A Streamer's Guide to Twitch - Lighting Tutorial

Proper lighting and backgrounds Today we're gonna be going over proper lighting on your stream when you go to most streams You might notice that their webcam isn't the best quality. You'll see that there's very grainy Maybe they're too dark all these things that you might complain about when you go to somebody else's stream And I will not let you have a bad quality stream So how do you how do you prevent that? How do you make sure that your lighting and your quality is better than everybody else's now you may be thinking yeah It's your webcam. No, it's not only just your webcam I have the Logitech C920 you can pick it up for about a hundred dollars And it's a very common webcam that streamers use all the time now to get the most out of this camera You need to do one mess with the settings so it's good for your lighting setup and to make sure you have good lighting Is this good lighting? No, now you don't want to really mess with the auto settings auto settings is good If you don't know what you're doing, but in this video, we'll be making sure that you know exactly what you're doing Shut up. What do you know? So if we hop on over to our webcam settings right away We can go and look at
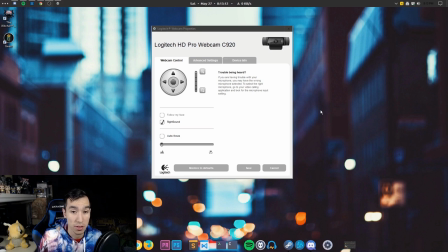[1:18]
This is what this is what the Logitech looks like so you have the webcam control so you can zoom in with this how you doing you can't so if you look at the bottom of your screen you can see me zooming in you can fix the correct
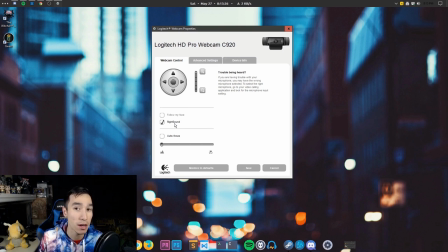[1:32]
sound if you're using your webcam as a microphone which I will not recommend but if you are you can check this mark for the right sound you can have it follow your face so that if you are zoomed in you can make sure that wherever you're going this webcam follows your face
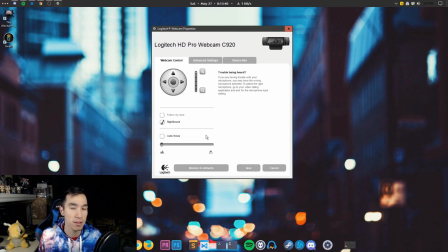[1:46]
and the autofocus I turn off because I never really have an instance Where I want somebody to focus on something that's this close. I wanted to always focus on me in the background But if you wanted to do a macro shot, you would up that and focus on something close just like this
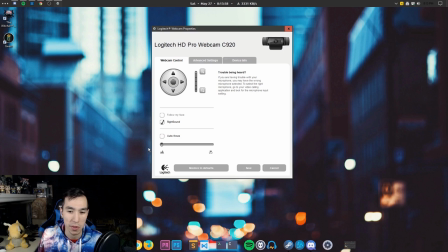[2:05]
But again, I don't think I'll ever be doing that So if we go into the event settings on the C920, we'll see this and any Logitech webcam will have these same settings or similar settings So, what I normally do is I will click auto on every single one of these, let it adjust itself,
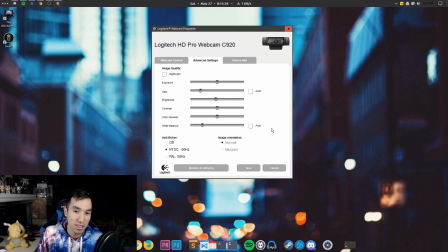[2:23]
and then from there, I will adjust the settings further to make sure it is the best quality that it can be.
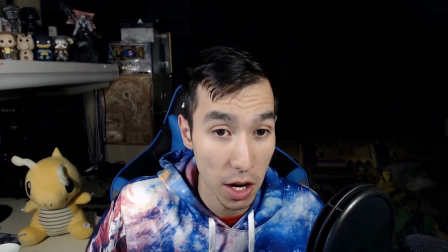[2:30]
So, if we go into my face cam again, I'm going to hit auto on everything, and it will adjust it a little bit.
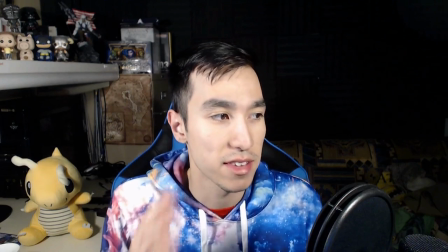[2:37]
So, I'm going to take it off, and immediately what I notice is that this side of my face is too bright, in my opinion.
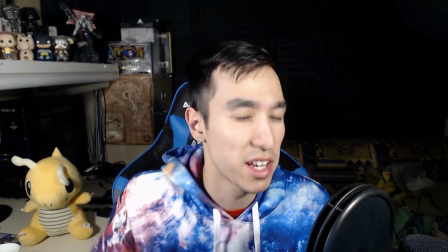[2:46]
It's very shiny, it brings too much attention to it I just think it's a little bright So for me,
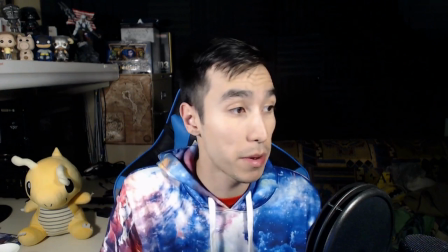[2:53]
I'm going to adjust the exposure Maybe put the exposure down a bit And this is a lot better already I like how it's a little darker But I still think it's a little too
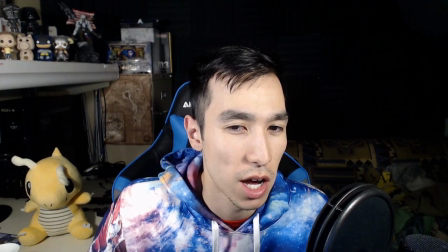[3:02]
bright It has that really weird shine to it That I don't want to draw attention to I don't want it to reflect off of my face So I'll bring it down one more And this looks alright,
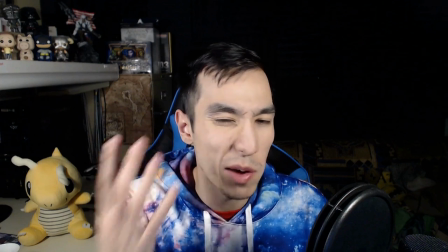[3:11]
you don't really see a whiteness A white reflection anymore you just see a
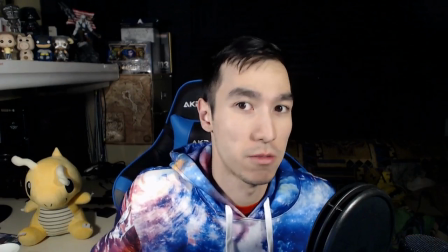[3:16]
better picture right for white balance it's the same thing I'll let it go auto
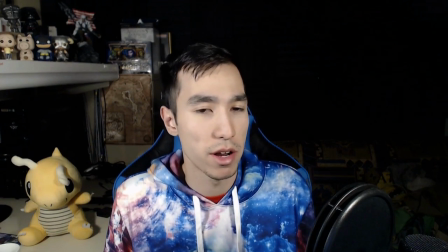[3:22]
and then I'll adjust it further however I do like where it is in terms of auto so I'm not going to go any further than this in terms of lighting I only I do a three-point lighting system one with the key light and one with the fill light and one in the background that is not on currently but I will turn on later to give you an effect of what it does I'll show you what a
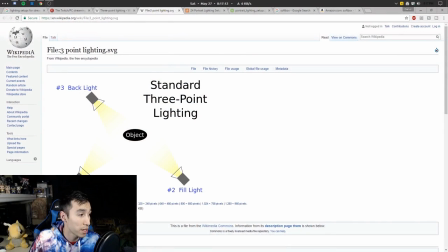[3:42]
three-point lighting looks like on a Wikipedia, right here. So here's the object, me, obviously.
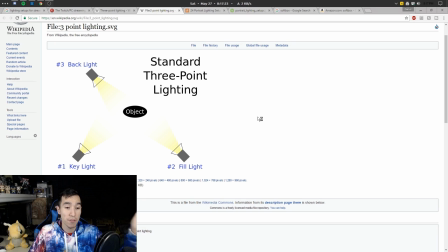[3:47]
The key light is on one side, to me it's my left. The fill light is on the opposite side, to me is my right. And the backlight, which I will turn on right now, to show you what that looks like.
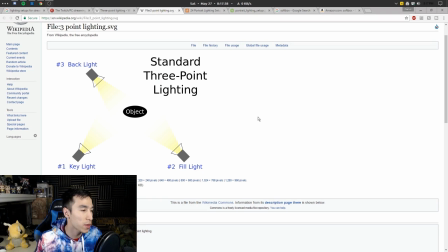[4:03]
So with the backlight on, you can clearly see my background. You know that it's foam, black foam, instead of a black wall.
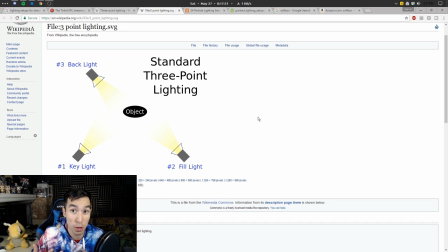[4:09]
If you have a background that you would like to show, that you are proud of, and that you think looks good, by all means, get Set up backlight for yourself and light up that background. There are other forms of lighting setups that you can use instead of this three-point lighting system.
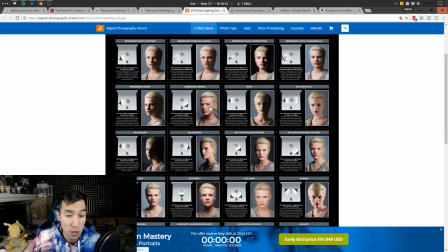[4:22]
There's 24 different setups that you can do and I'll link that below in the description.
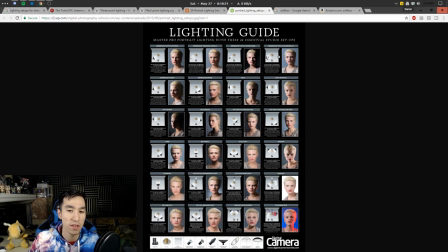[4:27]
Ones that I enjoy the most are the ones that completely illuminate the face to make sure you're fully visible.
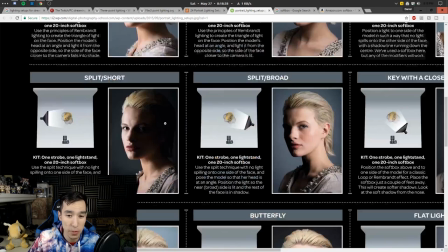[4:33]
Otherwise, it's just an effect that you might want in photography. For example, the split short, I don't think you're ever really going to use that in terms of streaming. But if you want to go for that cool photography effect, hey, this is how you do it. The ones that I enjoy are these loops, though.
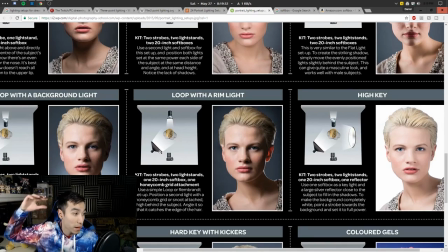[4:48]
So this loop with a rim light, which is just one light and a backlight. I enjoy the same thing with this one.
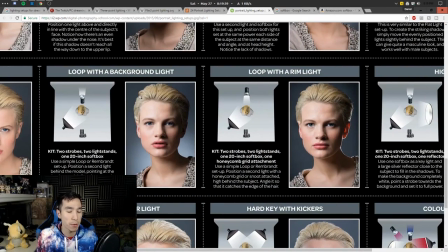[4:55]
Loop with a background light. That is pretty much what I'm going for, except I did add an additional light. If I took out this light, though, then it's almost exactly that loop with a background light.
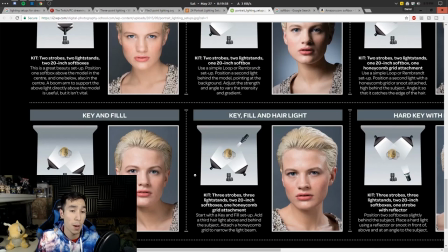[5:06]
And, of course, one of the most common ones is the key and fill. The key being the light that is focused on the object and the fill light just to fill out those shadows on the other side of the face and the other side of the room, in fact, for a streamer. For these photography photos, it's just a face shot. For me, it's my entire room.
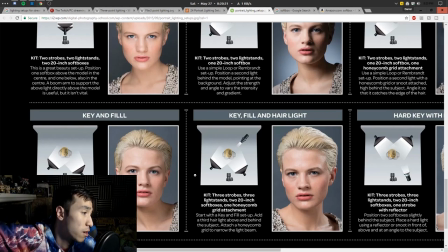[5:22]
So if I turned off my fill light, again, this is a whole shadow on this side of the room. And it also creates shadows whenever I move. If I move my hand like this, you can see in the background over here, there's a shadow moving.
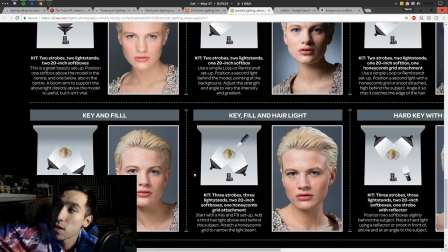[5:34]
And I find that very annoying. so to prevent it turn on the light now i don't really have that shadow back there anymore not here up here i do but not here not here not
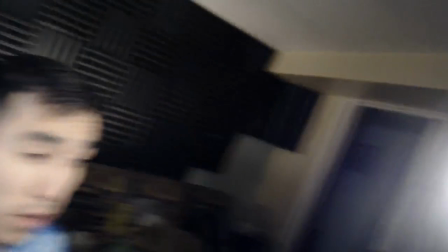[5:49]
so much anyway i only have three things of lighting i have one to my left right here and it's clipped on to my monitor
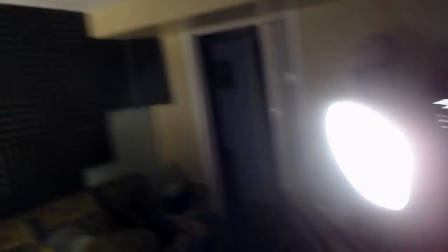[5:58]
stand i have one to my right same thing and they're just desk lamps that i bought at walmart for like ten dollars uh very easy to purchase very cheap and you can have much much better lighting and better webcam quality and then I have one at the back right here just illuminating my background like I said having good lighting is very important for your stream it makes sure that you are visible at all times people come to your stream to view you and your game if you're not visible or you are bad quality why wouldn't they go to somebody else with better quality stream you can have as good quality as anybody else, but don't give your viewer an excuse to leave your stream just because of bad lighting and bad webcam quality. In terms of having a proper background, if you want to light your background, have it as a decoration or a plain wall. If you have a mess everywhere in the background, don't light your background. That's just pretty straightforward. If you don't want to show your background, don't have a light for your background. And that's all it's really going to be for today, so I thank you for tuning in, and come back tomorrow when I go over some other topic. I'll see you then. Peace.